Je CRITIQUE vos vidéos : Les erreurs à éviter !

Voilà, donc là, ici, sur cette vidéo, Il y a pas mal de choses à revoir, mais je pense que si toute cette vidéo elle pourrait être filmée avec un 50 mm 1.8, un truc que vous trouvez à 50 balles sur le bon coin, et ça fonctionnerait parfaitement. Pas forcément besoin de faire du grand angle ici, parce qu'esthétiquement autour, c'est pas très beau, on est dans un endroit qui est très serré, et donc, aller chercher plutôt la profondeur de champ avec des zooms ou des objectifs à focale fixe comme et un peu serré comme un 50 mm qui va vous permettre en fait d'éviter de filmer tout ce qu'il y a autour, d'éviter d'avoir des choses trop nettes et surtout d'aller chercher du rythme avec des plans un peu variés, des plans serrés et tout. Voilà, donc déjà sur cette vidéo et maintenant on va passer à une autre vidéo qui cette fois-ci est encore plus amateur, vraiment très amateur, mais qui est intéressante à voir. Honnêtement, pour les gens qui vraiment débutent dans la vidéo, vous allez voir qu'il y a des petites choses qui sont intéressantes et qu'on peut modifier et qui sont cool. Alors là, je le répète, on est sur une vidéo vraiment très amateur d'une personne qui a décidé de filmer des cascades, tout simplement un petit souvenir d'une journée. Et c'est important parce qu'on part toujours de choses comme ça au départ. On ne sait pas de suite faire des films pour le cinéma. Et donc c'est important parce que je trouve qu'il y a des bonnes idées quand même dans cette vidéo. Il y a des petites choses à améliorer. Et vous allez voir que c'est des petites erreurs de base pour en faire une vidéo souvenir qui pourrait bien fonctionner.
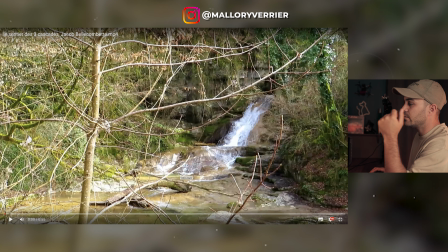26:08 Donc c'est parti, on va la regarder.
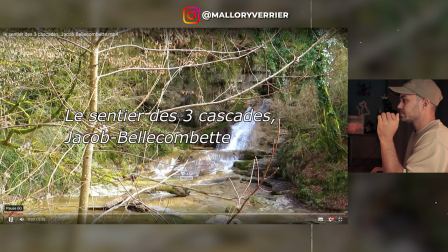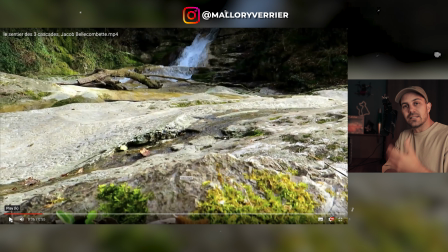26:18 Donc... on voit, on comprend déjà dans les images, dans les cadrages, que c'est quelque chose d'amateur. Pas de souci. Mais il y a des bonnes idées. Déjà, le premier cadrage, pour moi, il n'est pas mauvais.
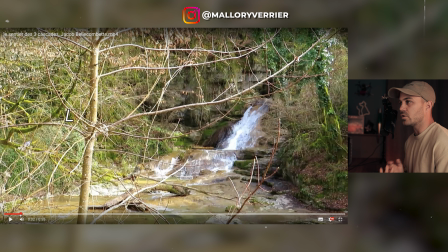26:28 J'aime bien parce qu'on n'est pas sur quelque chose qui est filmé au grand angle. Donc, on va chercher des éléments. On peut voir la cascade au niveau de la composition, elle est bien placée. Maintenant, dès le départ, en fait, ce qui fait ultra amateur, c'est le titrage. Le titrage qui arrive vraiment écriture comme ça, avec le contour noir... bon, ça fonctionne pas.
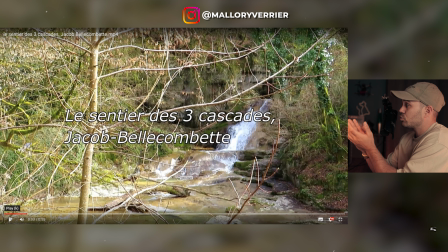26:48 Donc là, une chose très simple qu'on peut faire. C'est vrai que c'est dur sur ce genre d'image où il y a beaucoup d'éléments derrière de mettre un titrage juste blanc. Et c'est la raison pour laquelle elle met un contour noir autour pour que le titrage ressorte. Parce que s'il était que blanc, ça ressortirait pas.
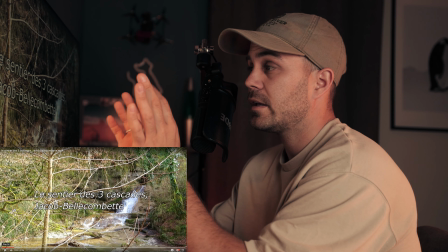27:02 Donc là, le mieux, faire un fondu au noir avec un titrage simple, tout blanc, sur un fond noir.
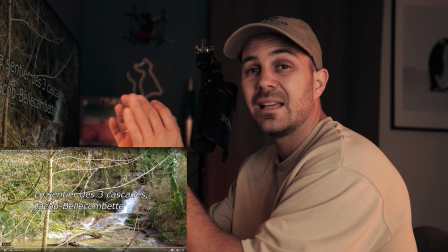27:09 Et après, on passe à l'image suivante. Très simple et ça fonctionne.
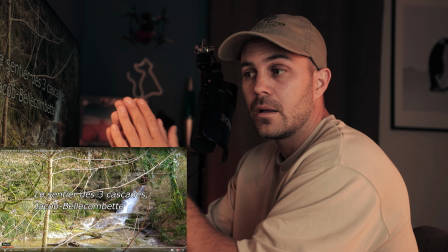27:14 Beaucoup mieux que ça. Donc là... pas besoin du logiciel de montage de folie.
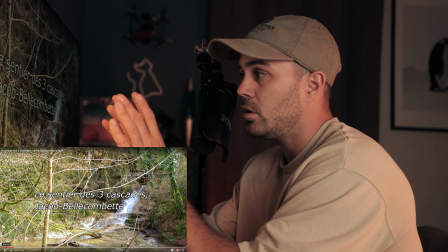27:19 Un fondu au noir, un titrage simple, sans contour, pas en italique, c'est un peu en italique, là je trouve ça pas très joli. Utiliser la police par exemple Montserrat, qui fonctionne très bien, et ça ira parfaitement.
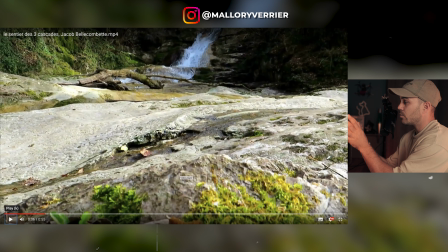27:37 Plan suivant ici, ben, je trouve qu'il y a une idée, puisqu'on va utiliser un élément qui est en premier plan, la roche ici, avec un tout petit travelling léger pour filmer la cascade derrière. Alors ici, ça dépend avec quoi on filme. Là, je pense que c'est filmé avec un téléphone, tout ça.
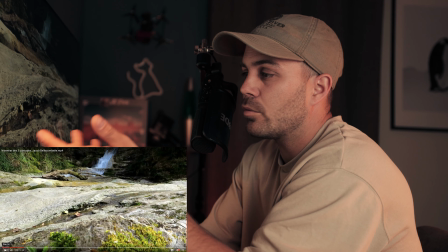27:50 Donc au niveau de la profondeur de champ, on n'en a pas. C'est compliqué. Mais là, c'est la limite du matériel.
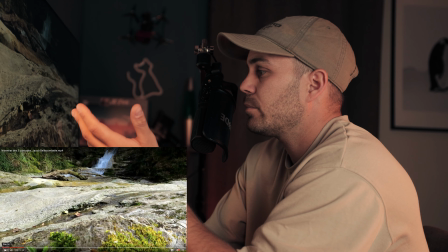27:55 Mais aucun souci, on peut faire quand même des belles vidéos. Même s'il n'y a pas de profondeur de champ. Attention, ça tremble un petit peu ici.
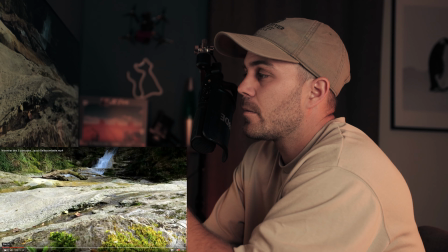28:01 Donc bah, ça va dépendre un peu de la qualité de l'appareil ou du téléphone avec lequel on filme. Mais si vous sentez que ça tremble, ça ne fonctionne pas, utilisez un trépied et faites des plans fixes.
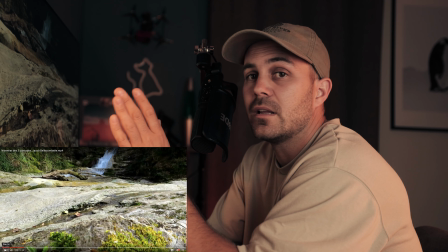28:13 Déjà. Si vous n'avez pas de trépied, vous mettez le téléphone sur un sac à dos. Ça fonctionne très bien aussi.
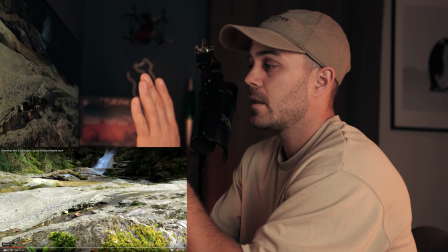28:18 Donc,
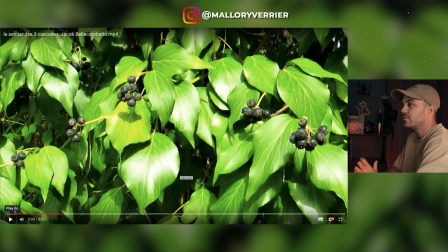28:22 il y a des plans, par exemple, essayez de filmer des plans à la hauteur. Là, par exemple, ça fonctionne bien.
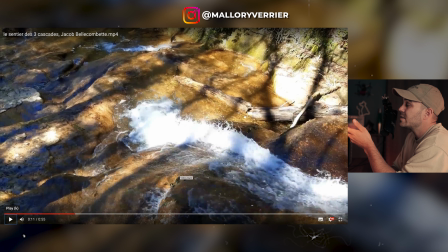28:27 On est à la hauteur. Là, par exemple, elle a essayé de faire, la personne a essayé de faire, c'est Mallory qui filme, elle a essayé de faire un ralenti.
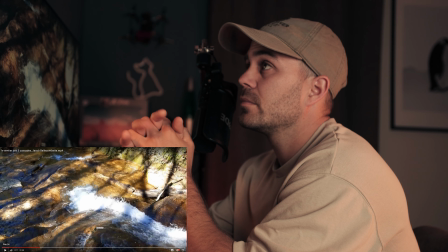28:35 Alors, pour le ralenti, ce qu'il faut savoir, c'est que c'est pas le logiciel qui fait le ralenti, en fait, techniquement. C'est ta caméra... par rapport au nombre d'images secondes avec lequel tu as filmé.
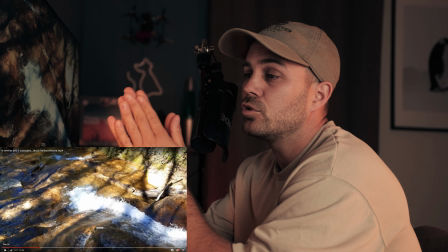28:45 Pour faire simple, si tu filmes en 25 ou 30 images par seconde, c'est en gros la vitesse réelle.
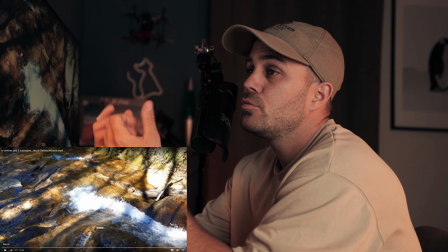28:51 Donc la vitesse réelle, tu ne pourras pas la ralentir. Et c'est un peu le cas.